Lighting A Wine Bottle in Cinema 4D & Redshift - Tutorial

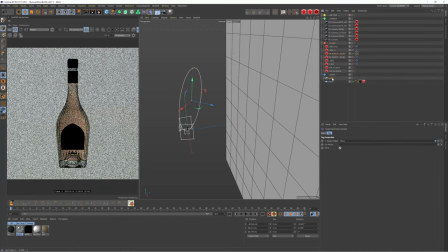4:07 If I actually duplicate this light here and set this target to the bottle, and let's just move it around to the back like this,
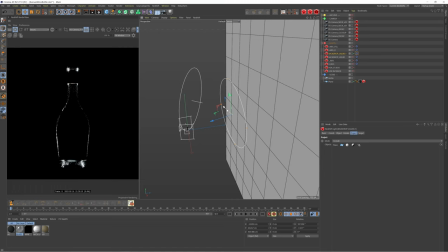4:17 you can see it's not actually giving us the result we expect. It's not filling the bottle full of liquid. When it comes to glass objects or bottles and liquids, that the liquid actually shows up based on the background behind it and the environment.
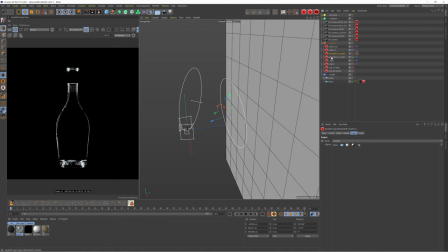4:32 So if we're using a really bright background, like in this case where we're using this light and,
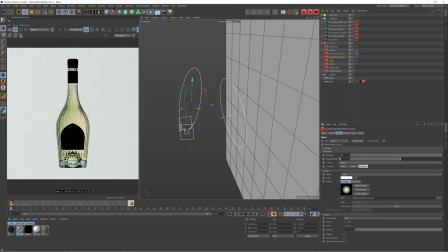4:38 you know, I've bumped it up by one stop in terms of exposure, so it's quite a bright light, this is going to reflect and give us a really bright liquid.
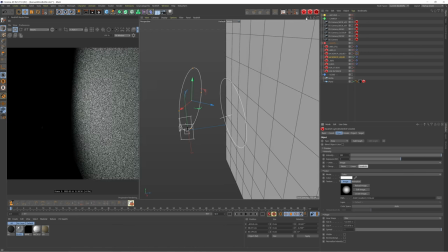4:47 So if I just hop out of this camera and show you guys what's going on, you can see that we're using this gradient circle here.
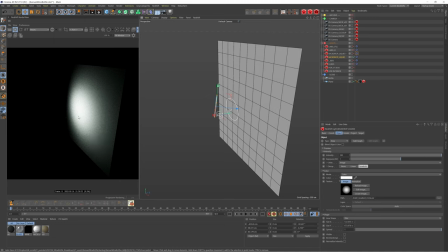4:53 So it's giving us a really nice fall off. So we've got a really bright area in the middle. which is then diffusing as it goes outwards.
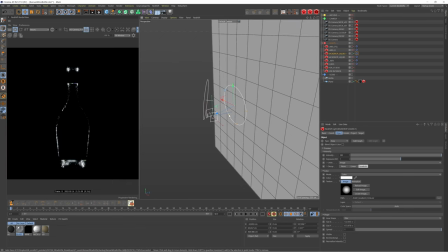5:00 Now, if we just take this other light, which I made, I can kind of demonstrate how you could use this in a different way.
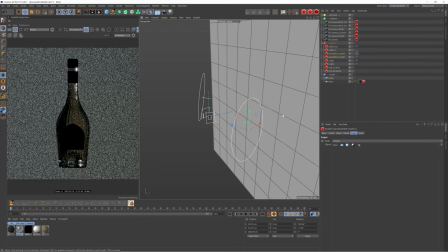5:08 So if we bring this around to the side, we're getting a completely different look, but notice this again is purely just based on how it's lighting the background.
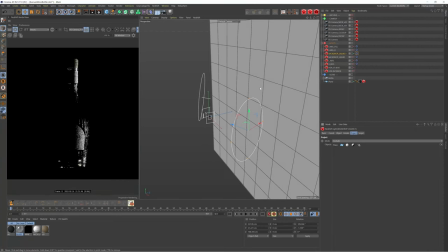5:16 If I exclude the background from the plane, only focus on the bottle, we're not getting any liquid results.
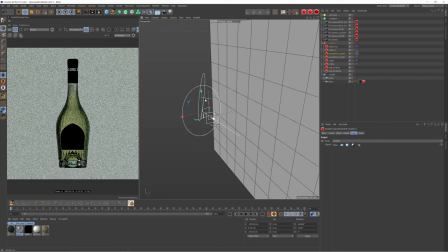5:22 We're purely just getting reflections. But you can see how I move this around. You can get completely different results.
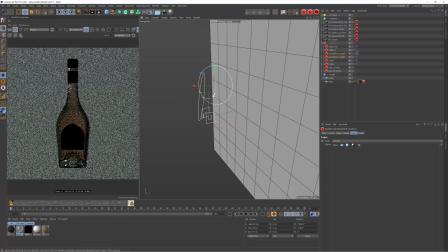5:27 If you wanted to kind of just light the one side, you can do that just by moving it around like this.
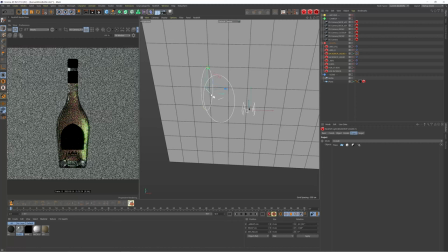5:37 But yeah, if I just point this back towards the background, you can see as I move this around, we get some really interesting results.
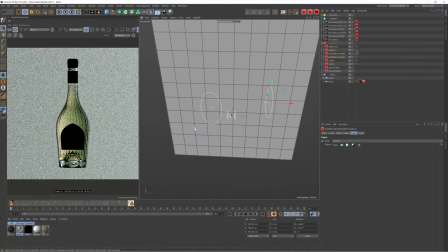5:45 You can see I've got bloom on, which is why it's getting a bit out of hand, but it kind of works in the opposite way that you would expect it to.
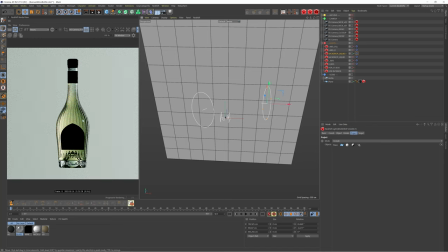5:52 So if we shine the light from the right-hand side to the left, it's actually going to light this left-hand side up brighter than the right.
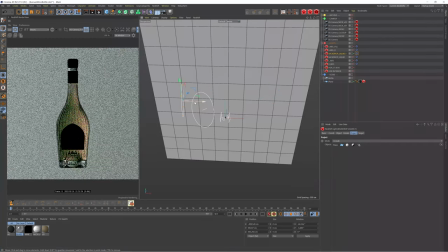6:00 So it kind of hits the opposite side of the glass, which I guess does make sense when you think about it in terms of physicality.
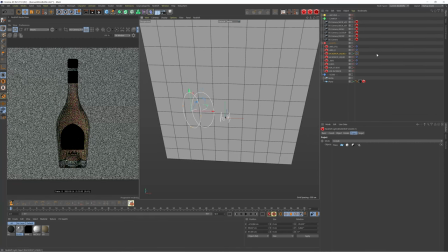6:08 So yeah, you can really move this around, get different results. I used quite a front-on area light, which gave me an even distribution.
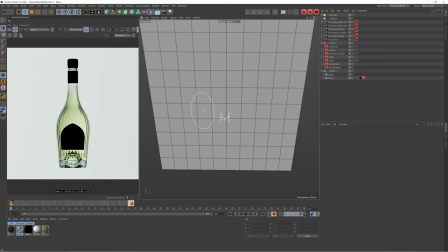6:16 So yeah, hopefully that gives you guys a clear understanding of how to light liquid and just glass objects in general.
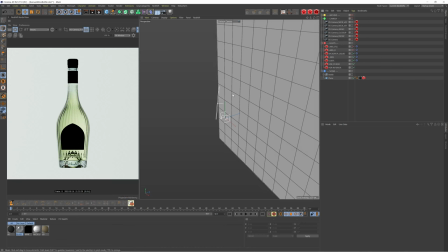6:22 So if I just combine this with the rest of the lights, you can see we have a really nice result consisting of both reflections and refractions. And the only thing to do now is to use these two lights at the end just to add a bit more brightness to the labels.
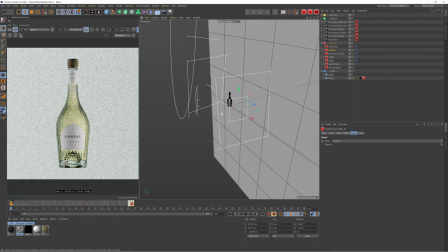6:37 So we have this light on the right-hand side here, which if I just zoom in and show you what's going on, it's just hitting it from the right.
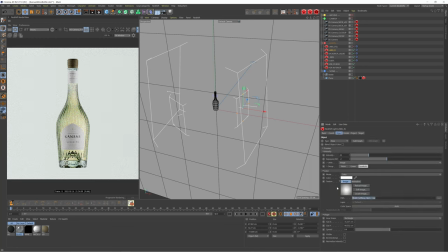6:44 And again, we're using this softbox texture just to get a more softer and diffused finish.
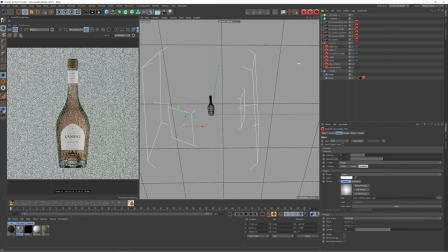6:50 And then we have this final light here, which is called label fill, which is just filling in this kind of middle part here where it's quite dark.
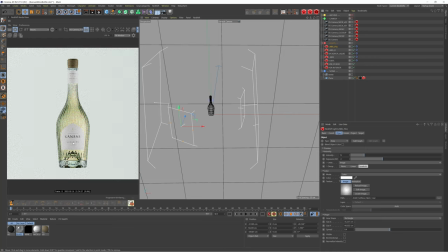6:58 And this does kind of flatten the finish. We lose a little bit of the depth. However, in post-production, we can dial this back in. And I'm excited to show you guys that in a bit. So there's one more thing I want to talk about, and that is the Redshift settings.
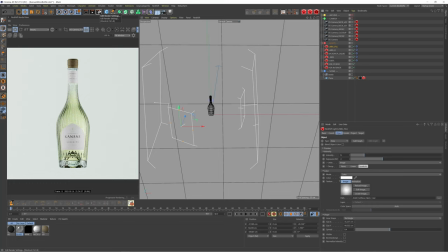7:13 And this is to do with trace depth and light bounces in Redshift, and this can apply to kind of any render engine. Essentially, if we look at the render at the moment, you're starting to see these black areas down here, and this shouldn't be happening.
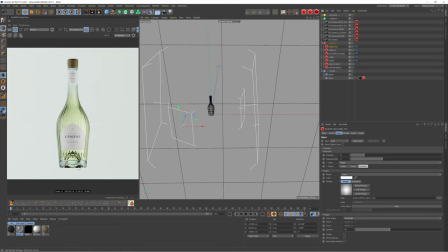7:30 This should be filling with color, and this at the moment is due to a lack of trace depth.
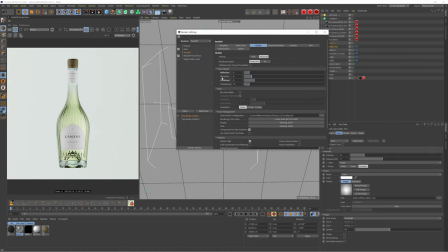7:35 So I'm going to show you the render settings and kind of show you the before and after of what we can do to add a bit more detail to the liquid. So by default, you're going to have these settings in your Redshift settings, and you want to make sure you change this to advanced just so you can actually see these.
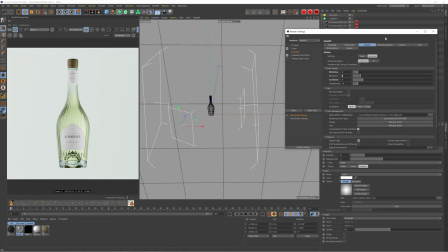7:50 And if I just explain this quickly, hopefully this will make sense and hopefully I'm explaining it correctly.
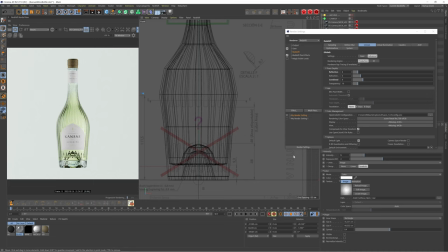7:57 But if you imagine the light coming in from the right hand side, hitting the outer wall of this glass, then hitting the inner wall, that would count as two light bounces because it has to interact with the outside of the glass. It then has to transfer its way in and hit the inner wall of the glass.